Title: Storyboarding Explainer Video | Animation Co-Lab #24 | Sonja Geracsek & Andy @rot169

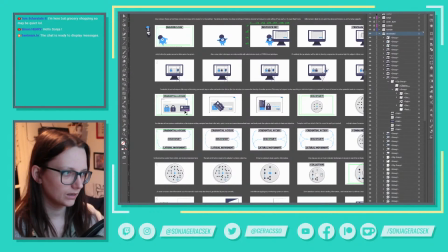So that's a consideration that I'm going to have to make. So if that's how I'm going to do it, I can then just decide for myself in the setup process, in the,
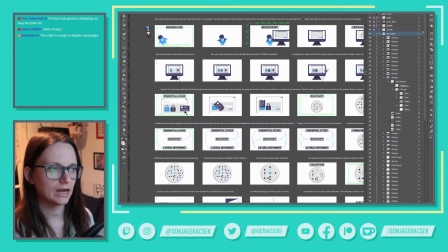essentially in the animation setup process, that I don't have to separate all of the assets onto separate layers. That's going to save me time, because then I can just bring in the entire layer as a shape layer using Overlord.
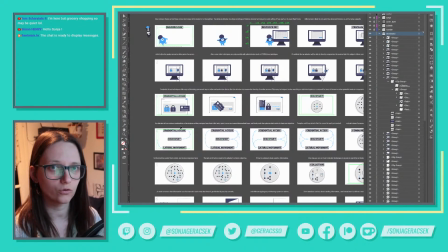And then I can lock the stroke to always be this like 3 points. And that way it's not going to keep growing and shrinking. And I'm probably going to have to do that, the same thing for most of these other assets.
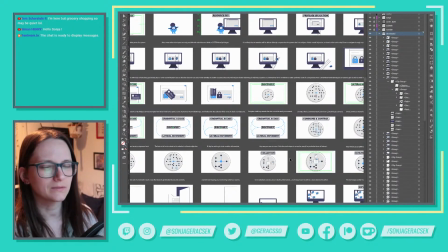With some assets, just because sometimes it's a little easier to work with linked Illustrator files. So with this, I might just accept the tiny little bit of change in line thickness,
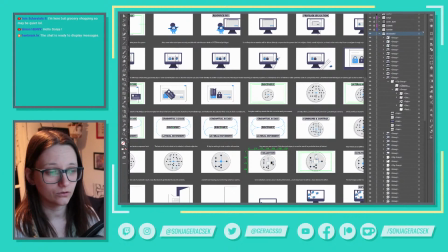just because it's going to be easier using linked Illustrator files for this graphic here.
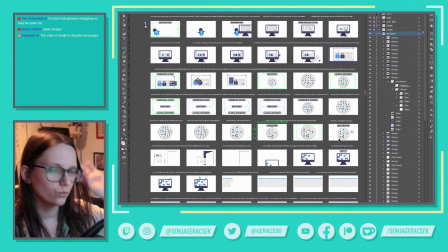But yeah, I'm going to have to make that decision once I get to the setup process and kind of pick and choose which ones I'm going to bring in as shapes and which ones I'm going to bring in as linked Illustrator files.
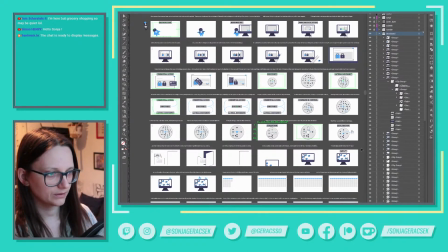So yeah. But for now, I think this scene is pretty much where I want it to be. So let's save that. Saving, great.
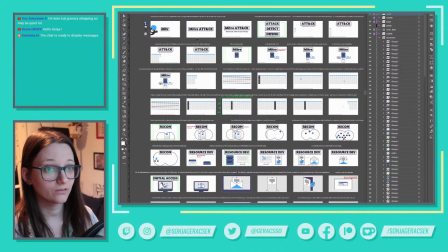And now let's go in here and make some changes, because there are definitely a few things that I need to make changes on.
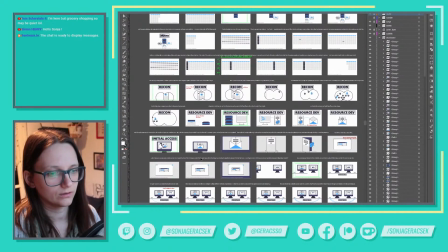And I also need to make a decision on the color of this computer, because most of this, I made a distinction here between the white computer being the bad computer, the hacker computer, and this dark one being the receiving computer,
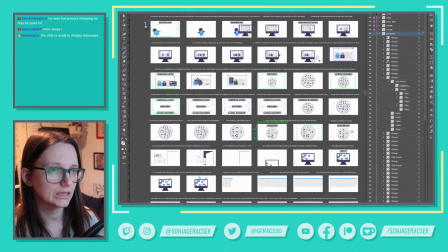so the system that is being hacked. But here I don't... Yeah, actually, I guess it's the same thing. This is the receiving computer, so it's the one that is being hacked. So I guess it kind of makes sense to keep this color.
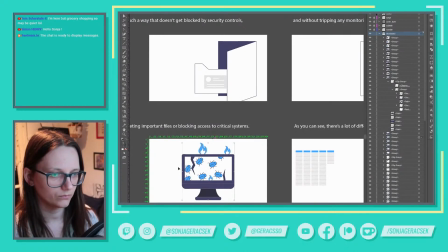I also like the contrast between the dark computer screen and the white background.
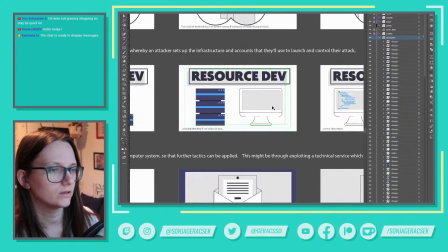And since we only see the malicious computer where the hacker code is being written, we only see that one time.
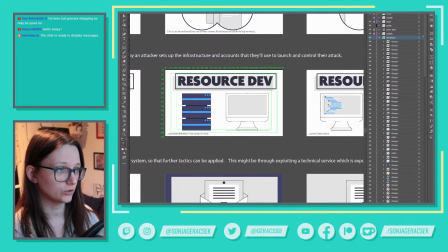I can either make the decision that I'm gonna go for the blue color. I can highlight this.
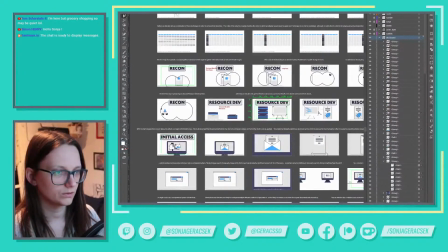I hope it didn't highlight anything else.
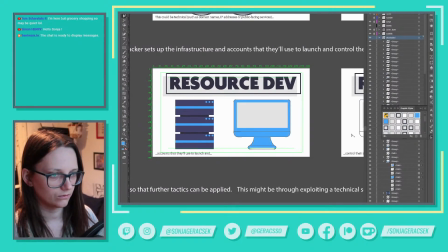And I can make it this with the blue outline. And let's just remove that for a second. Sorry.
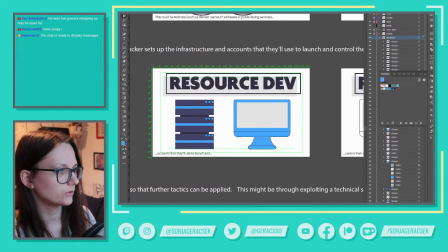And I have this darker blue that I can use for this, so it has the same distinction. I mean, I could go for this type of thing.
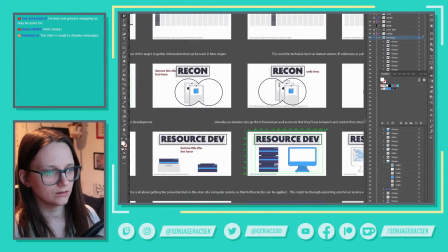I guess it makes it a little bit more obvious that it's like blue is bad. That's what I'm trying to establish throughout this thing. Like blue is bad, and therefore everything that's blue is like danger.
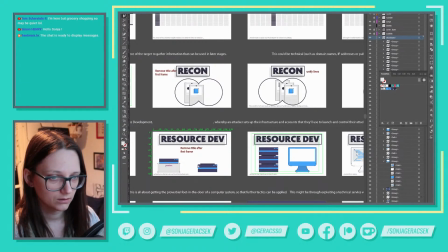So maybe I'll just go with that. So maybe I'll make this blue as well. Or maybe not, because they are building the resources out of the information that they are getting from the recon,
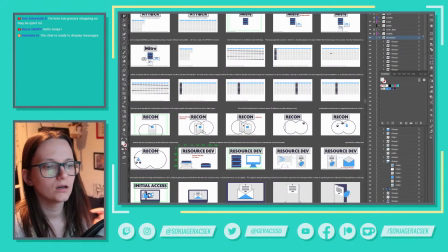which would be from the other, from the system that is being hacked.